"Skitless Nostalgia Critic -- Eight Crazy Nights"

Well, I'm the Nostalgia Critic Guy, remember it, so you don't have to. You know, it must be hard being Jewish. I mean, I don't want to make an assumption about a pain a group of people I don't represent is going through, but it's got to be hard.
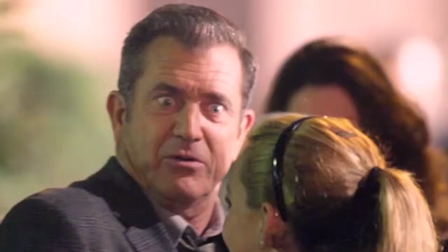Not because of the years of oppression. Not because there's still prejudiced jerk-offs out there. But because around the holidays, for all the well-known Christmas movies that exist, you only have one well-known Hanukkah movie. And sadly, it's brought to you by Beelzebub's foreskin himself, Adam Sandler.
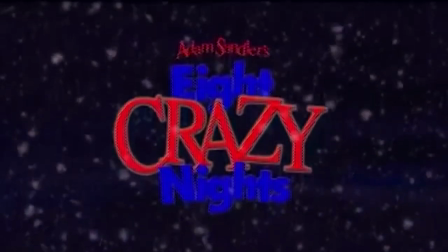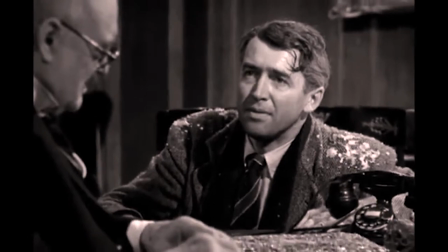Yep, we have Jimmy Stewart finding the will to live again. You have Adam Sandler humping a car.
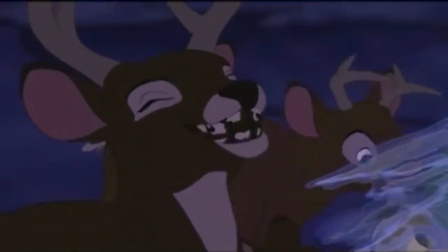We have Ebenezer Scrooge donating to the cold and hungry. You have deer eating shit. We have Charlie Brown realizing the importance of loving thy neighbor.
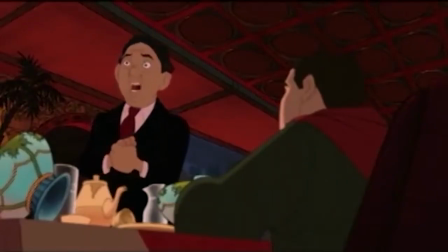You have Rob Schneider playing a stereotype so racist that Asians will be praying for the good old days of Mickey Rooney and squinty eyes and buck teeth. I never knew the hardships that your people had to go through. I never knew the turmoil that you had to get past. I never knew the pain that you were suffering through. Until I realized that this asshat is the cinematic face of your beloved holiday.
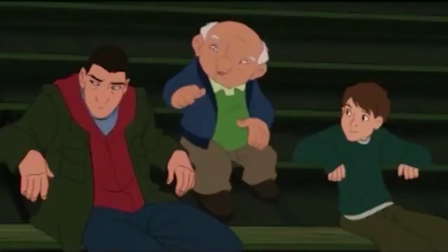I'm sorry. I'm just sorry. It especially sucks because it comes from a person who I think can be funny.
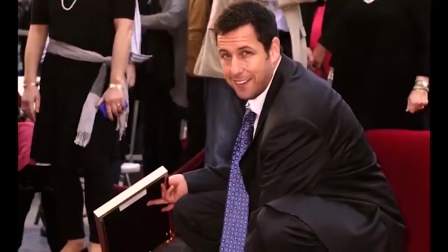And yet he constantly shits on the face of good comedy. Sandler can be entertaining. He's a good songwriter, a decent actor.
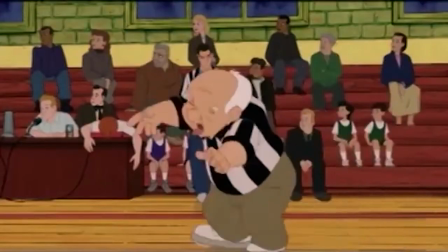And can even make a funny movie every once in a while. But why does he have to destroy the talents of good artists, clever performers,
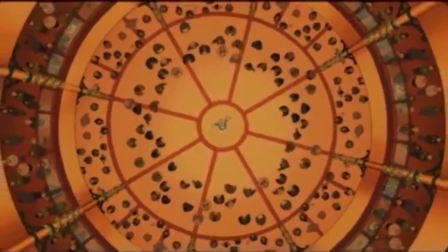and a beautiful 2D animation department so desperate for a hit that they actually thought the guy who bombed Lil' Nicky would be their salvation? People, I'm not gonna lie. This is a hard one. No matter what holiday you celebrate, this is one of the hardest movies you will ever have to get through.
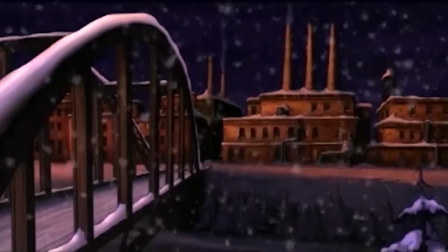So the film opens with a Rob Schneider narration. Good start.
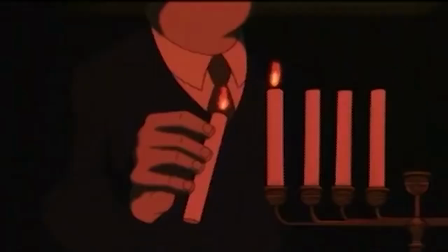He tells us about Davey, played by Adam Sandler, and how everyone around Hanukkah time is happy except for him.
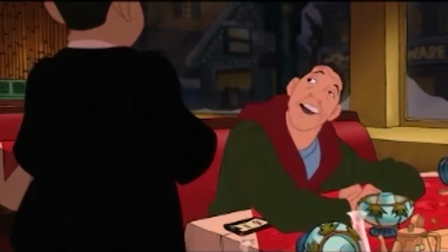Which is ironic, as during most viewings of his movies, Adam Sandler is the only happy one, and everybody else is miserable.
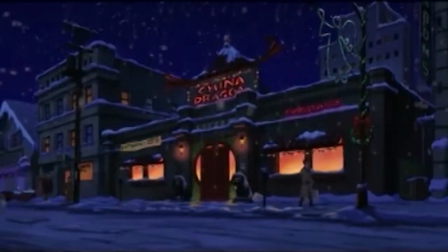The head honcho of Holiday Humbug lives right here in little old Dukesbury. And that fool is sitting inside the China Dragon, coming up with his own way of feeling tingly all over.
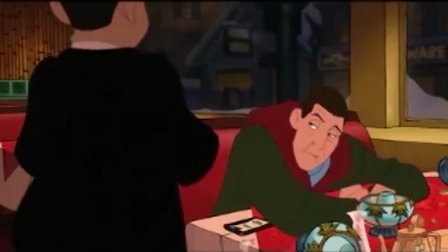Four scorpion ball in five minutes? That's gotta be a restaurant record!
And like I said before, that is Rob Schneider also as the Chinese restaurant owner.
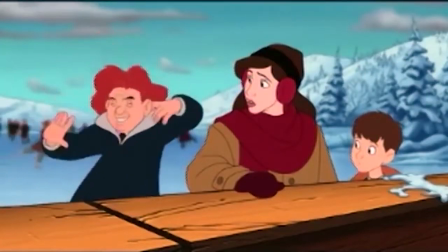I am the real Christy Yamaguchi. He not pay for his four scorpion balls!
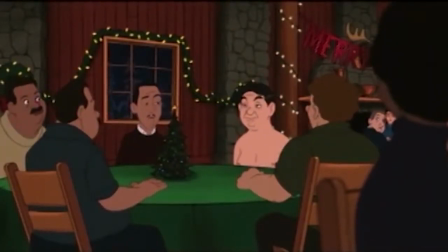Sorry! That one caught me by surprise.
I wouldn't make a joke about Rob Schneider playing yet another racially insensitive stereotype,
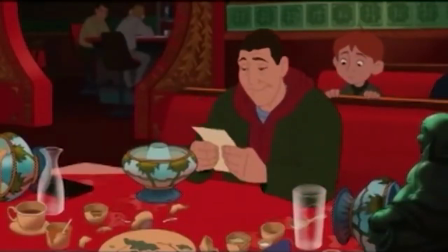but I have a theory that the more I believe Rob Schneider doesn't exist, the more possible it could be that it might actually one day happen.
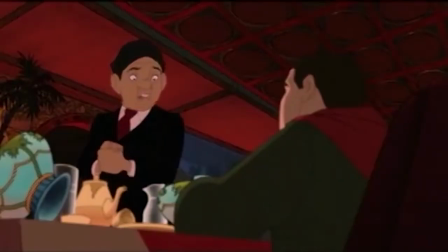So, until further notice, what Rob Schneider racially insensitive stereotype? I don't see a Rob Schneider racially insensitive stereotype.
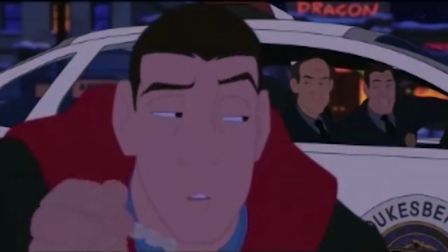Hope you're not planning on driving tonight, Stone. Oh, no, officer.
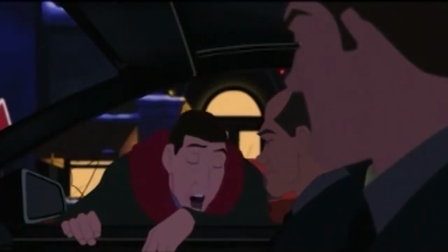I'm just gonna say goodnight to my car, then walk home and enjoy the holiday decorations.
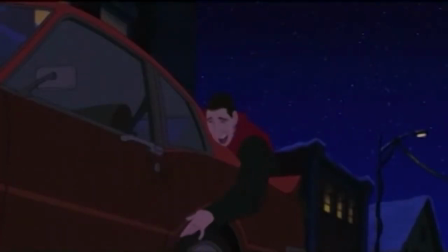Oh, mama, you like it when I hold you like this? Because I'll do it all night long.
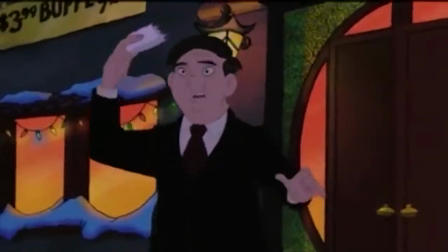You may notice, too, in this film that the animation is surprisingly really, really good.
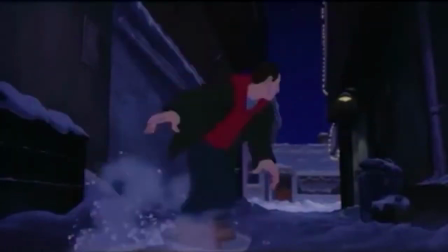In fact, it's insultingly good. Like, what the hell are these beautiful colors,
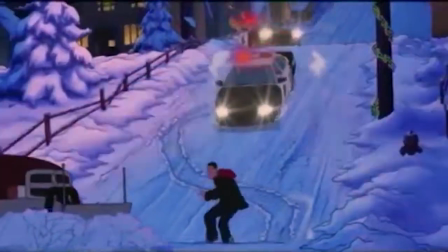excellent line work, and graceful movements doing in a story from the mind of Hollywood's abandoned pregnancy it wishes it had?
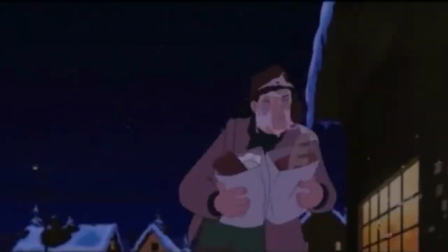And ironically, this works against the film. Because the animation is so good, it doesn't match the tone at all.
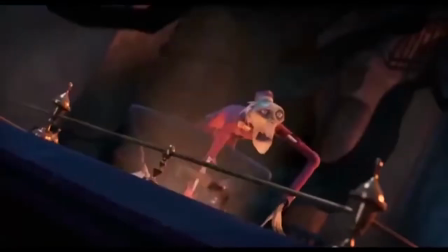In a much better animated Sandler film, Hotel Transylvania, the high-speed energy and quick pace matches the comedic delivery perfectly.
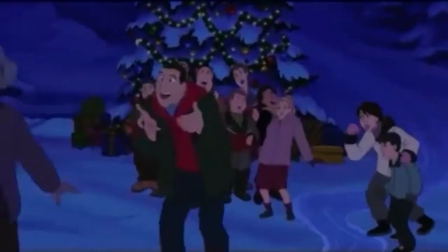Here, the animation is much slower and closer to real life.
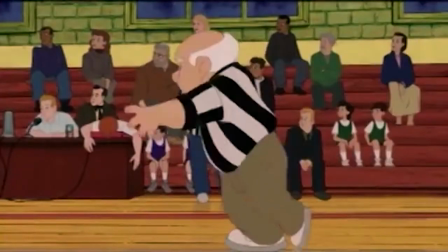So the characters don't move like funny anime characters, they move like constipated baby elephants, not being allowed to express themselves the way an anime character should. In fact, the real fucking irony is, there's no reason to animate this story! Yeah, when you watch it all the way through, it's pretty pointless.